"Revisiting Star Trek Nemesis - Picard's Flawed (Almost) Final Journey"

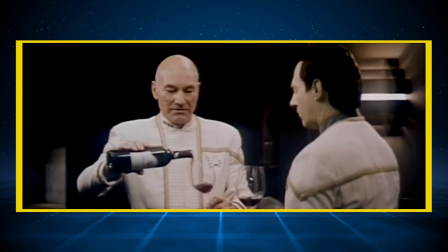Speaking of things that are in Star Trek films,
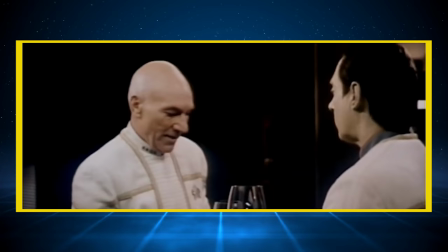there's actually a really wonderful deleted scene from this movie between Picard and Data that really sets up Data coming into his own as First Officer.
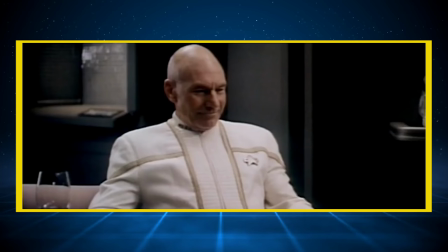I could not help wondering about the human capacity for expressing both pleasure and sadness simultaneously.
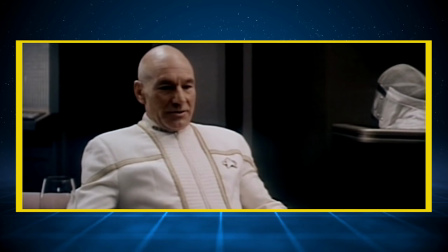Certain human rituals, weddings, birthdays,
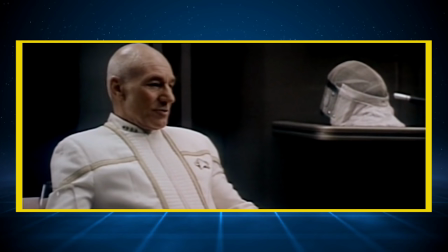funerals, evoke very strong and very complex emotions because they mark important transitions in our lives.
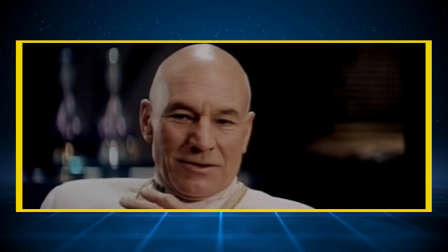They denote the passage of time. Not just the passage of time, but the
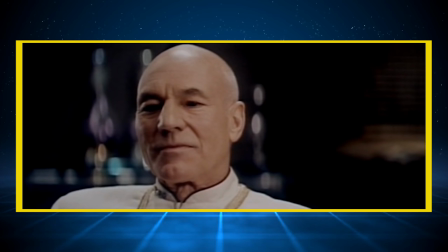presence of time. within us they make
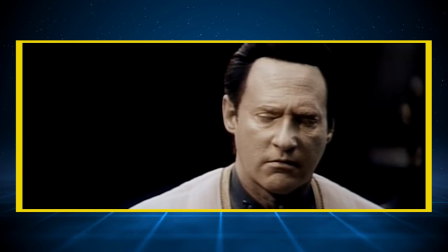us think of our mortality these occasions encourage us to think about what's behind us and what lies ahead i really really wish this scene in state as it actually properly sets up data's death later on without it it
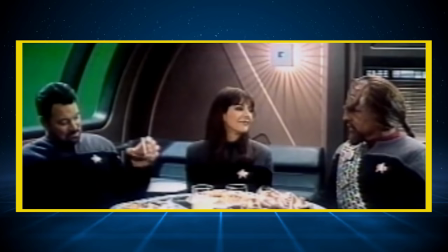makes data's death feel really hollow but we'll get to that don't worry apparently according to rick berman over 50 minutes of footage was cut from nemesis,
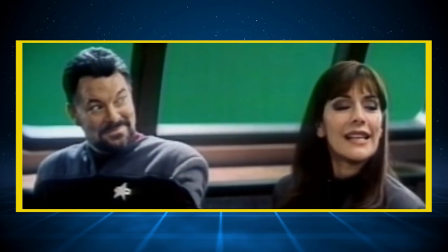mostly character moments, in order to focus on the big battle at the end of the movie. Which is a shame, because Star Trek has never really been about the big battles, but always about the characters.
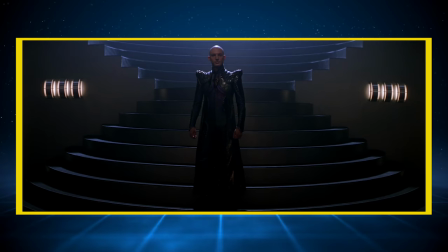And keeping those in could have really made this film hit a lot harder. And finally, while the cinematography isn't anything to break home about, it's definitely solid.
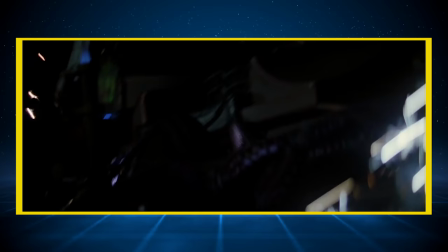And I do have to give real credit to the set design, costuming, and special effects on this movie.
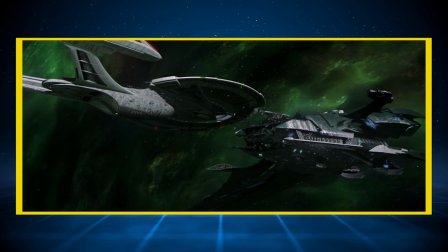They all look really, really good.
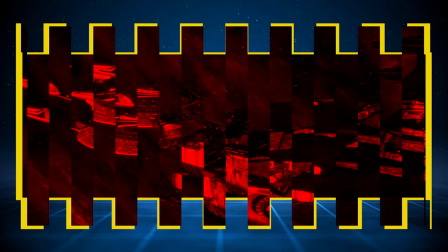And the CGI, well a bit wonky here or there still mostly holds up today which is honestly a feat I'm afraid you won't survive to witness the victory of the echo over the voice so with those positives out of the way I have to get into why this film really doesn't work as a cohesive whole as it attempts to dive into its theme of nature versus nurture but to get there I got to talk about some of the long
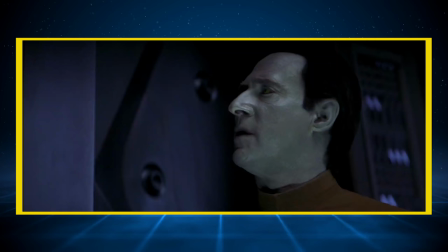string of bad choices that were made to get there first things first there is a lot of needless action scenes throughout this film. The best action isn't just stuff that's happening on screen, but actually builds character,
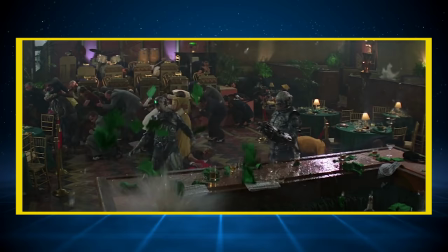has moments that advance the plot, or reveals who these characters are.
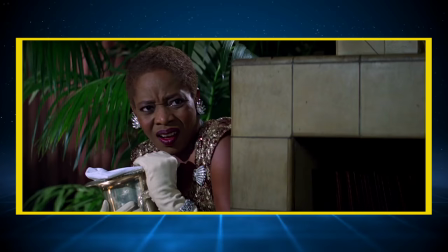Remember that scene in First Contact where Picard kills the Borg in the holodeck, shooting the Borg over and over again, even after they're dead?
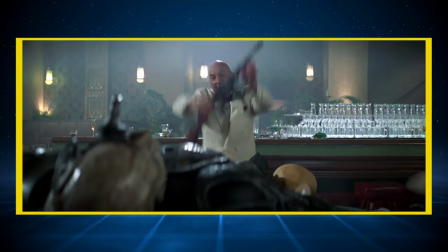It shows us how angry he is at the Borg.
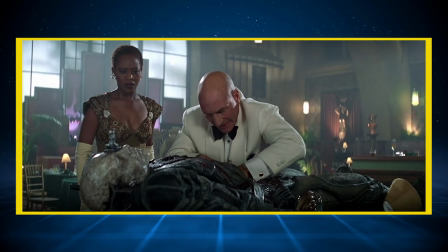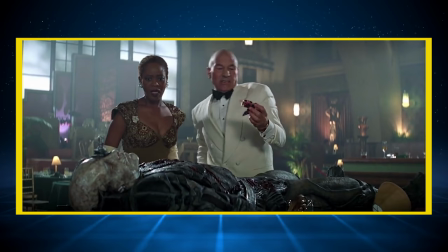Then it's revealed that the Borg used to be his own crew members, and Picard doesn't even care because he just got to kill some Borg.
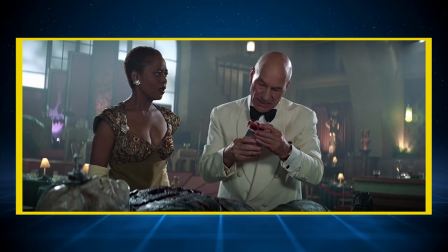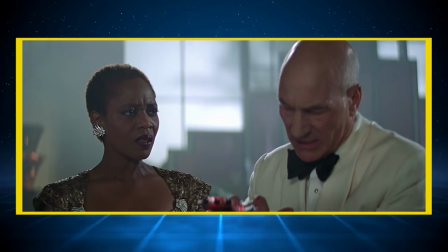It's honestly chilling, but true to his character, and it shows us that but a nemesis it's always just action for action's sake it's just dull
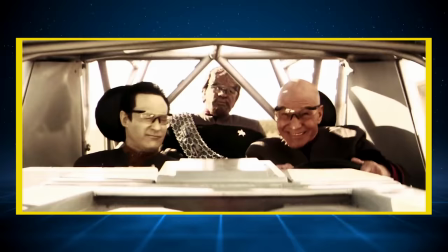with zero tension take this dune buggy scene everyone looks so tired to be there except patrick stewart because at least he's having fun driving a dune buggy but
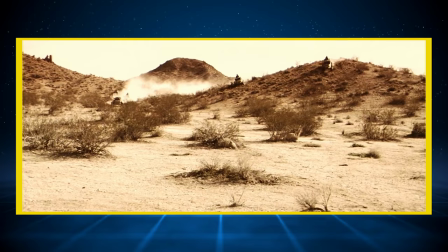i've been itching to try the argo i'll bet but seriously this action sequence is clearly forced who
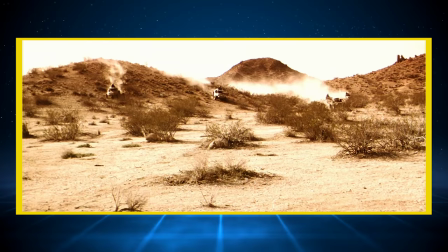are these aliens attacking now sure there's some exposition on the bridge to explain it but really they're just there as alien species that makes an action sequence happen.
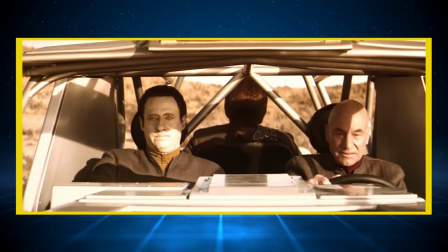I have no genuine concern that Picard, Data, and Worf are in any real danger, unless I believe that these discount Jawas are really going to be the ones that take out Worf.
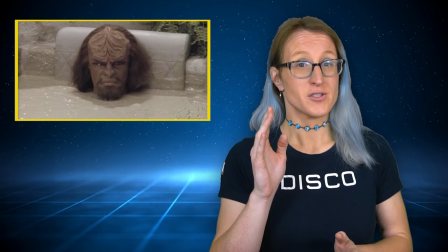Honestly, that'd actually be hilarious. As much as I like Worf, that would have been so funny, I wish it had happened. Now, needless action does not a bad movie make. There are tons of good movies that have pointless action scenes that really add nothing to the rest of the film.
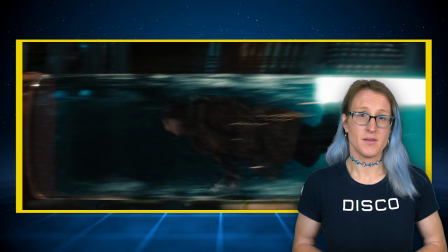I bet you even forgot that that scene happened in that movie. But what the J.J.
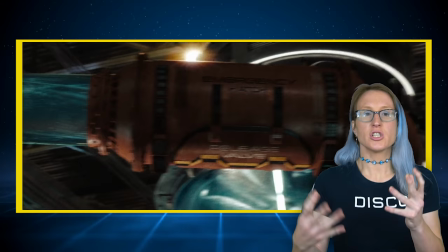Abrams pointless action does that Nemesis doesn't is that they at least have a kineticism to them.
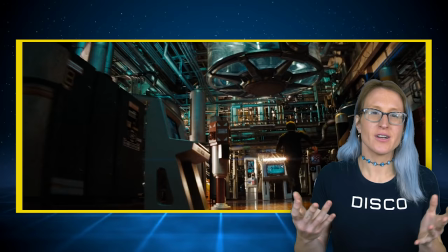They keep pushing forward, keep us engaged and entertained in a way that feels really fun in the moment. Sure, it's like sugar, completely empty calories that I wish weren't there, but at least tastes good sometimes.